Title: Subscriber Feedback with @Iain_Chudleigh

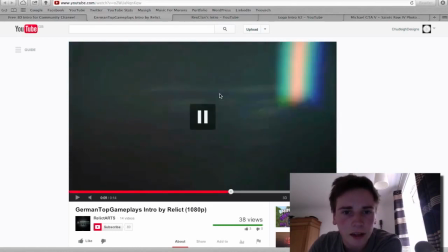But really nice, the only issue I have is it's a little bit too dark,
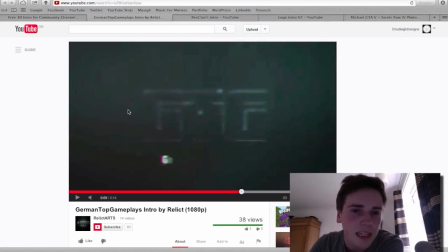it blends into the background and you only really get this highlight on the edge, so it doesn't really stand out too much, especially with this white microphone appearing,
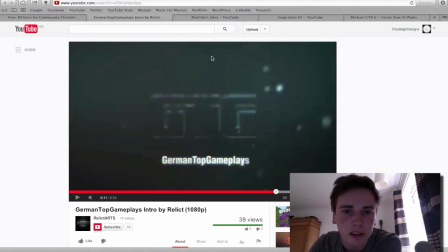which kind of makes this kind of look, it doesn't make it stand out at all. So, with a bit more lighting and maybe change the colour correction so it isn't so faded, it'll look really nice, but great job using Element 3D.
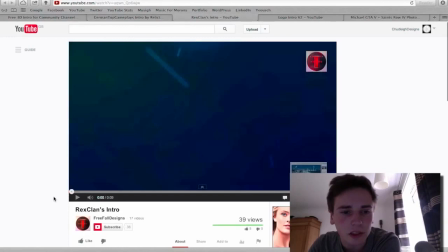Next we have Rex Clans Intro by Free Fall Design.
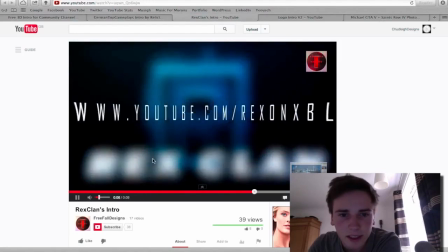We've got a dubstep and CC lens.
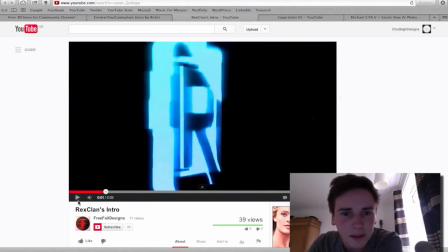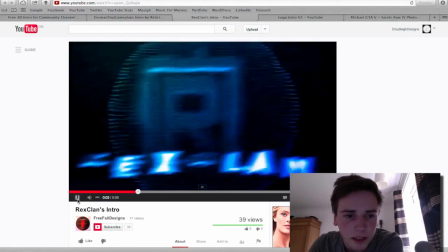I really like the shock wave that comes out the side. really nice
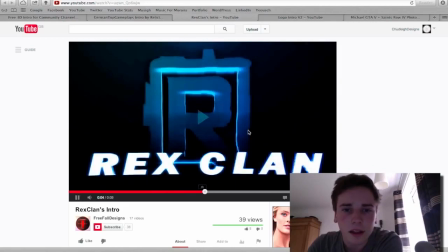nice revealing of
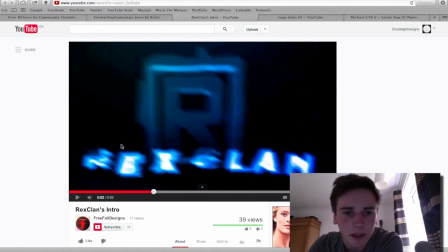the text and the twitch makes
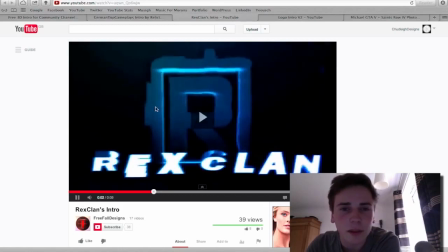it kind of look a bit crazy really fits with and you've got these dancing particles going all over the place
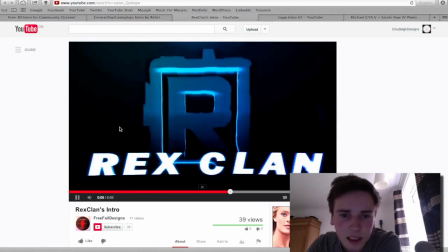kind of giving a not a giant fan of the link revealing
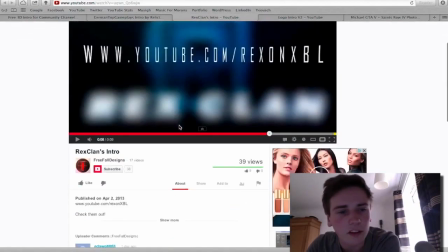itself like that I've never really seen the point of putting links on
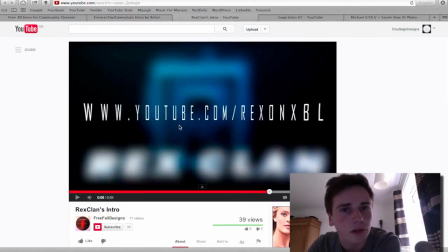an intro especially if it's an intro to a video on their channel because chances are they're watching it so they're already on their channel so they don't really need the link it's nice to have like their name but links but
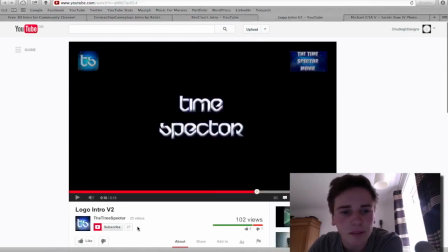overall pretty nice job. Next we have the Time Spectre with logo in the V2. I'm going to turn it down a bit.
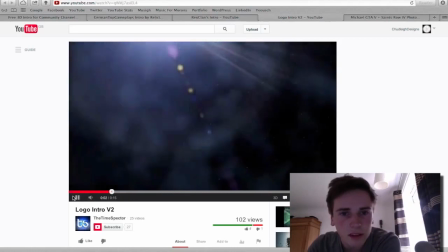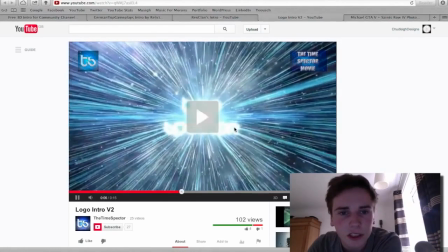I'm a big fan of the explosion. Really nice reveal.
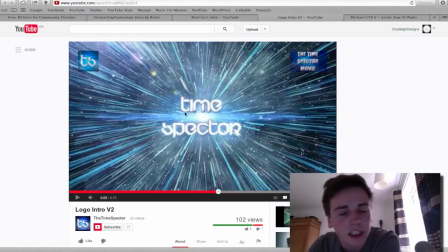It's a shame that, well I'm not a big fan of the text but I guess if it's like your logo it's really nice I really
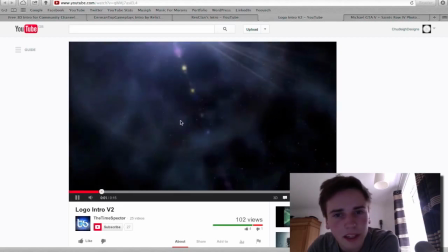love the whole atmosphere the flares nice it's got a bit of flicker but it's
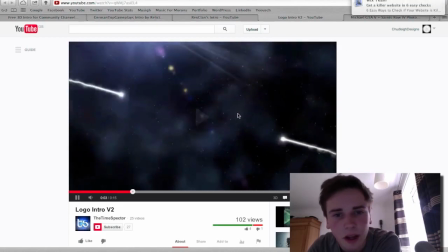not too much which I know a lot of people have overdue the particle
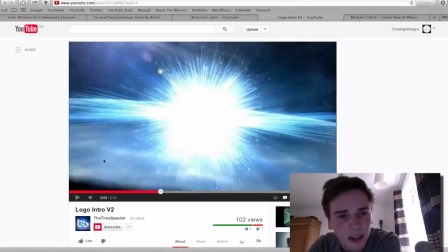tread and the explosions I really like the kind of shockwave that comes out here,
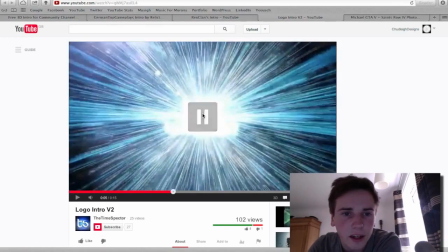this kind of disc, and all these lines running out.
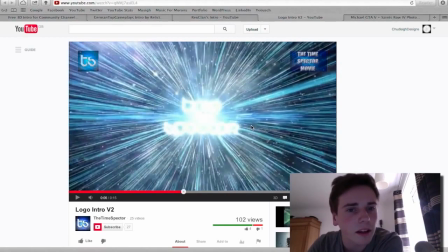Maybe I would have, like, if I'm being picky here, I would have liked a kind of shockwave kind of sphere, so you wouldn't get all these lines.
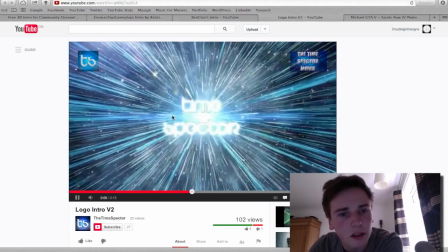You maybe get a bit of line, but not so much, and so it of fades out,
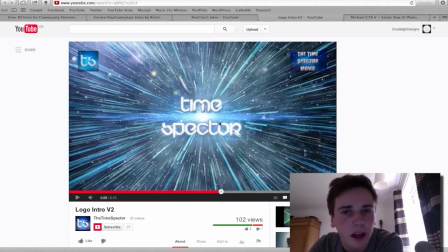so it's a kind of destroyed space atmosphere with... yeah,
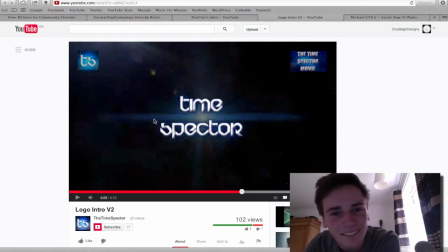a bit like that, if I got a bit further. But maybe it lasts a little bit too long, I'm not sure.
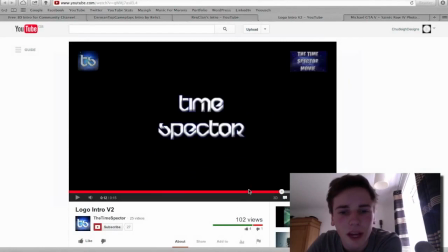I personally would have personally would have kept it with the space background like you had... Like you had a bit before, before it went completely to bad. Really nice job.
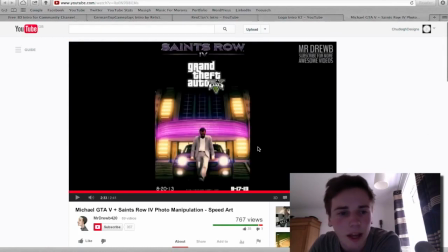Really like the space explosion, so great job there. And finally we have our first speed art and this is by MrDrewB420 with his
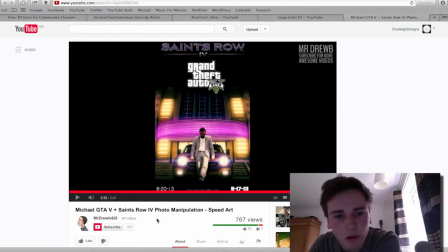GTA 5 and Saints row 4 photo manipulation and I really liked it,
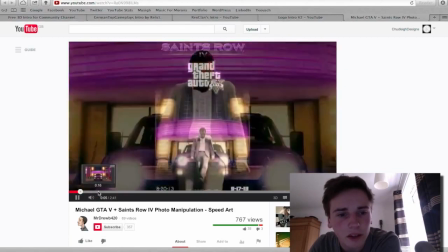it was a great try actually, I really